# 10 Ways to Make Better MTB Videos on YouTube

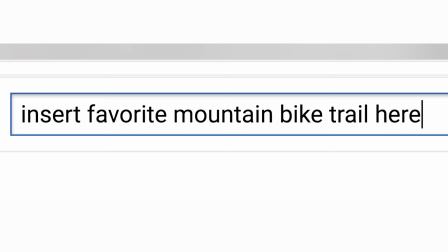(0:00)
Type in the name of your favorite mountain bike trail, and you're likely to see a few videos posted directly from someone's action camera.
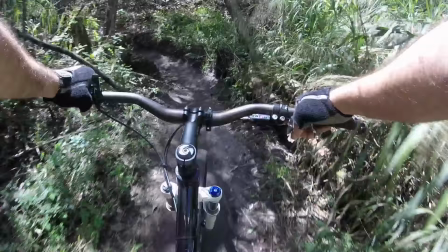(0:06)
Sometimes they're cool, but usually they suck.
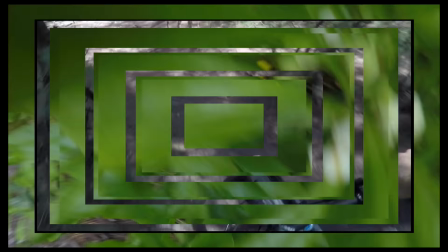(0:10)
When they are edited, it's usually to add a long title screen, annoying music, or over the top transitions, which only exacerbate the nausea you're experiencing.
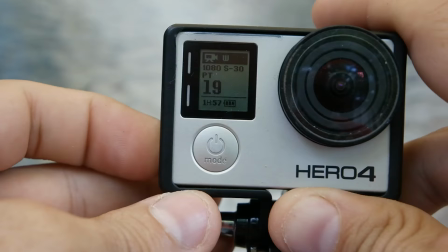(0:19)
That is, if you're still watching. But action cameras are the easiest way to record your ride, hands down.
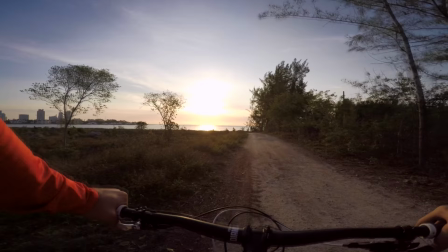(0:25)
So how can you use them to make videos that don't suck? 1. Get a good camera angle.
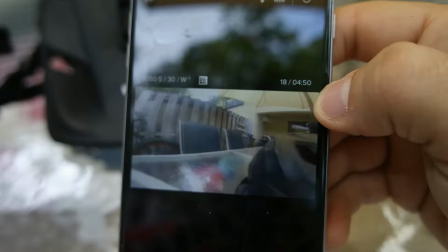(0:32)
Most action cameras have WiFi, so you can view some sample clips and make sure you're not recording your top tube for an entire day.
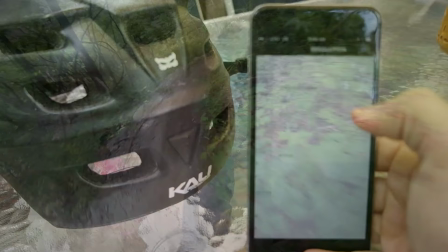(0:39)
Ideally, you want a lot of the trail and a little bit of your bike. This gives the viewer a frame of reference and a true first person view.
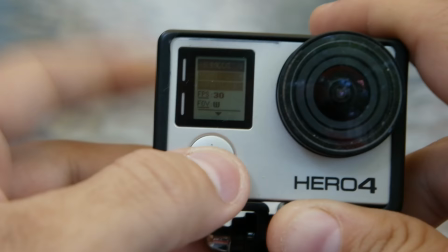(0:47)
2. Use the proper settings. On a GoPro, you want to use Superview for first person video.
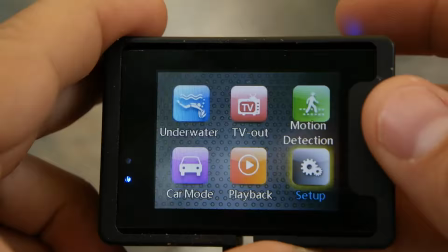(0:54)
This usually has an S at the end. On other action cameras and older GoPros, you want to set the field of view as wide as possible.
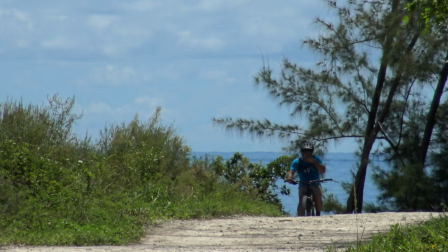(1:02)
This helps the video look more stable and mimic what you would be seeing through your eyes. Number 3 Record some other stuff.
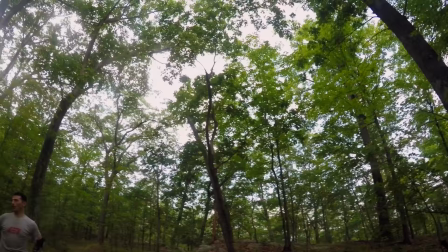(1:10)
Take your camera off its mount, or use your cell phone to get interesting clips. Show us what the trailhead looks like, or what bike you're riding.
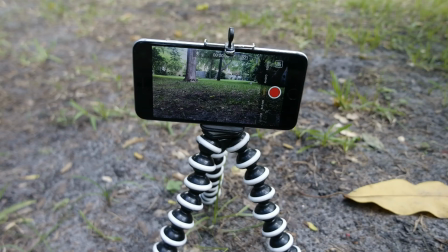(1:17)
If you don't mind bringing one of these bendy tripods around, you can even set up a camera to film yourself. yourself.
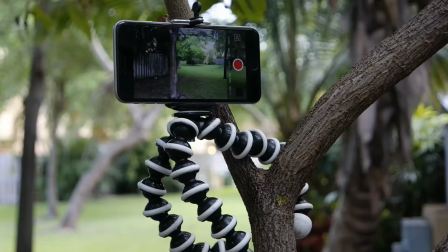(1:23)
These clips help break up the video and give the viewer a break from dizzying first person footage.
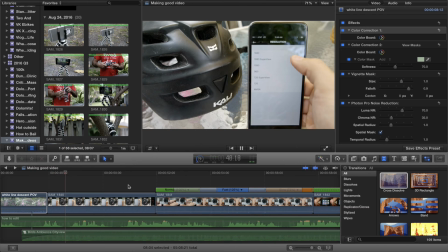(1:29)
Number 4. Edit Your Video.
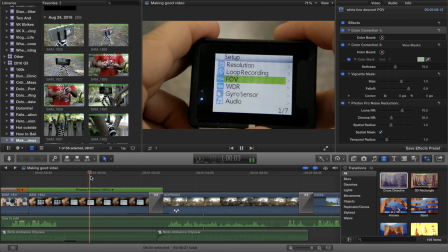(1:31)
Most of us have access to some kind of editing software, whether it be iMovie, Windows Movie Maker, GoPro Studio, or even YouTube's online video editor. There are tutorials out there for all of these platforms, and generally they're all equipped with everything you need.
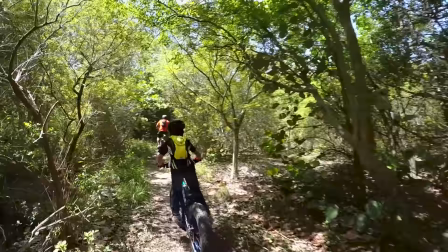(1:47)
Editing allows you to cram 3 hours of writing into an interesting 3 minute video. 5.
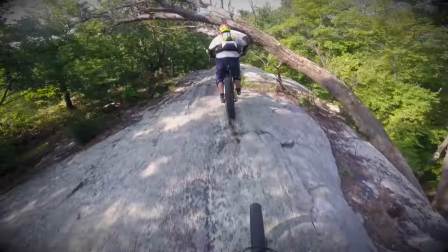(1:53)
Choose Your Very Best Clips.
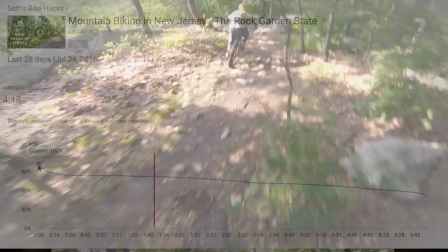(1:55)
Clip selection must be done emotionlessly and ruthlessly, which could mean rejecting moments that have personal significance.
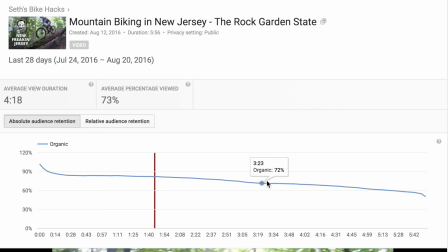(2:03)
Look at this graph. As my video progresses, people continually drop off and watch something else, with an average view time of 73%.
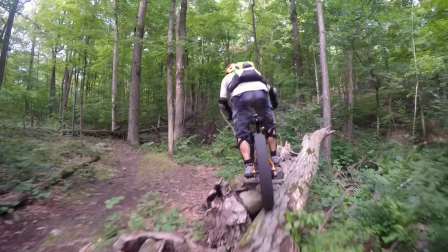(2:12)
Every second that progresses is an opportunity to lose the viewer's attention, so hit them with your best clips and leave them wanting more.
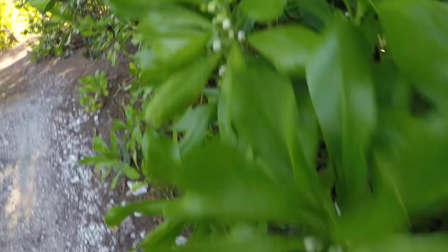(2:19)
Number 6 Lose the title screen in crazy transitions. Jump into the action right away and put your title in the corner.
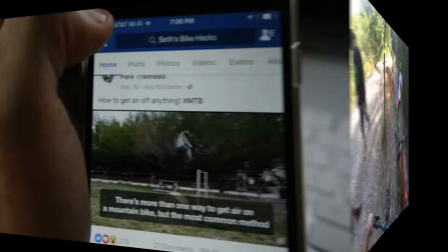(2:28)
Especially on platforms like Facebook, you have only milliseconds to grab someone's attention as they scroll by.
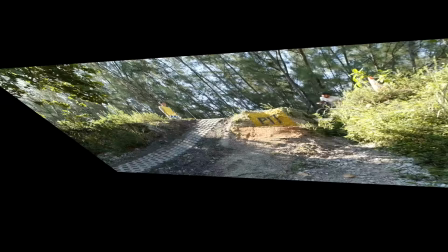(2:34)
When you switch clips, you don't always need to use a transition. Transitions are useful when the scene is changing, or something significant is about to happen.
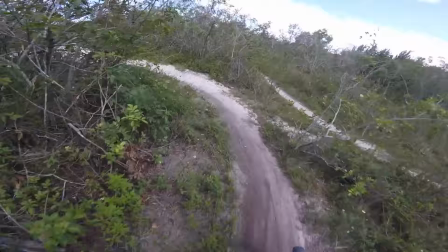(2:43)
Use subtle transitions like cross dissolve so your video doesn't look like total garbage. 7.
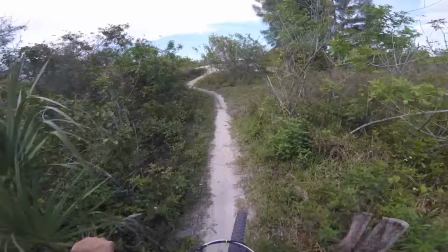(2:49)
Let us hear the trails. A lot of people put loud music over their ride and block out the trail sounds all together, but I think this is a mistake.
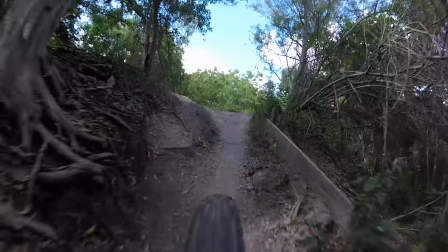(2:57)
The sounds of the trail bring the viewer into the scene, and make everything more realistic. If you're getting lots of wind noise, see if your software has noise reduction.
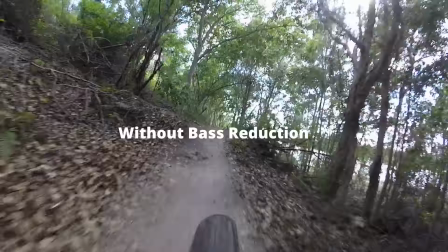(3:06)
Lowering the bass can also improve the sound tremendously.
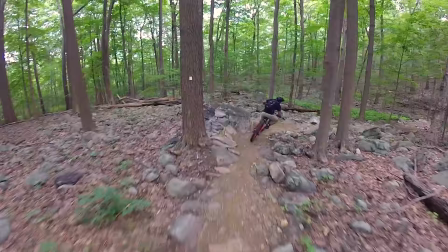(3:13)
8. Edit to the music. Music. If you decide to use music, pay attention to the waveform.
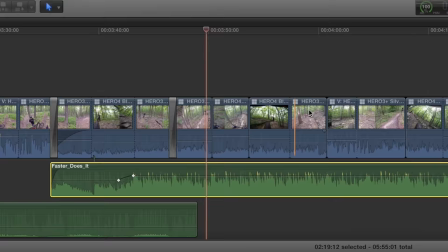(3:19)
You can switch clips exactly on a beat to keep the video moving along, and
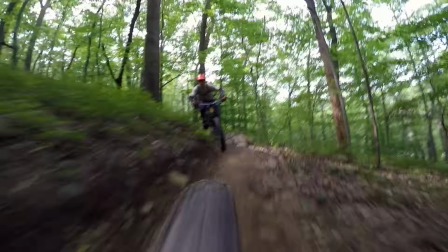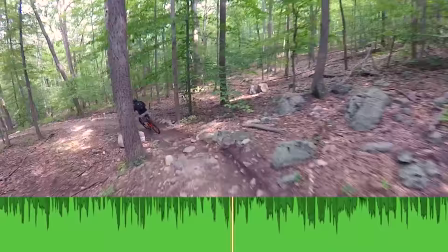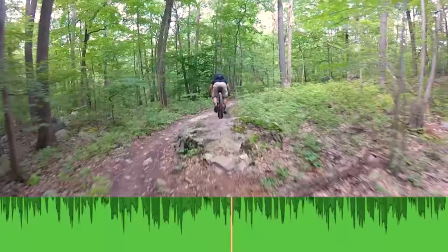(3:35)
usually be denoted by a large peak in the waveform.
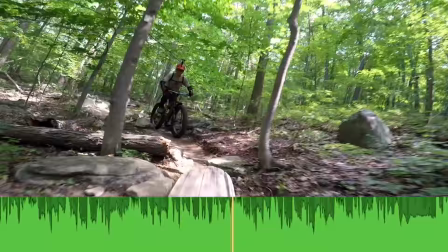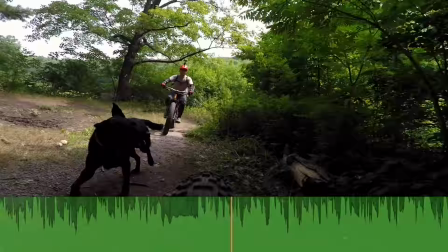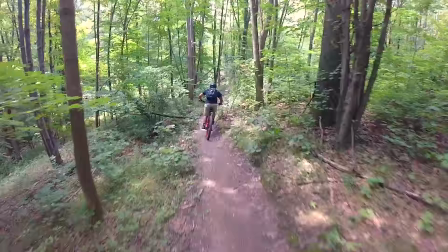(3:48)
Subtly include the audio track from your action camera, so that loud bumps and skidding are still audible.
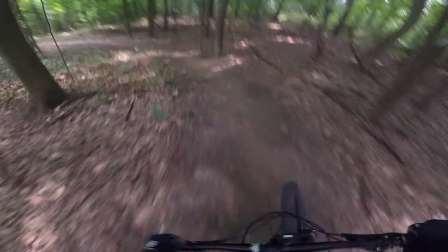(3:54)
If someone is speaking in the video, reduce the volume of the music for that moment. A good audio mix gives a really professional touch to your video.
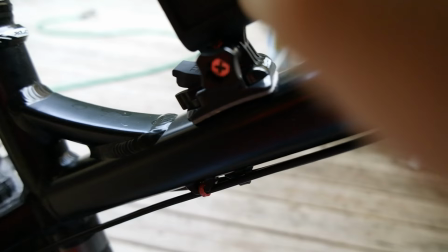(4:03)
Number 9, Get More Angles.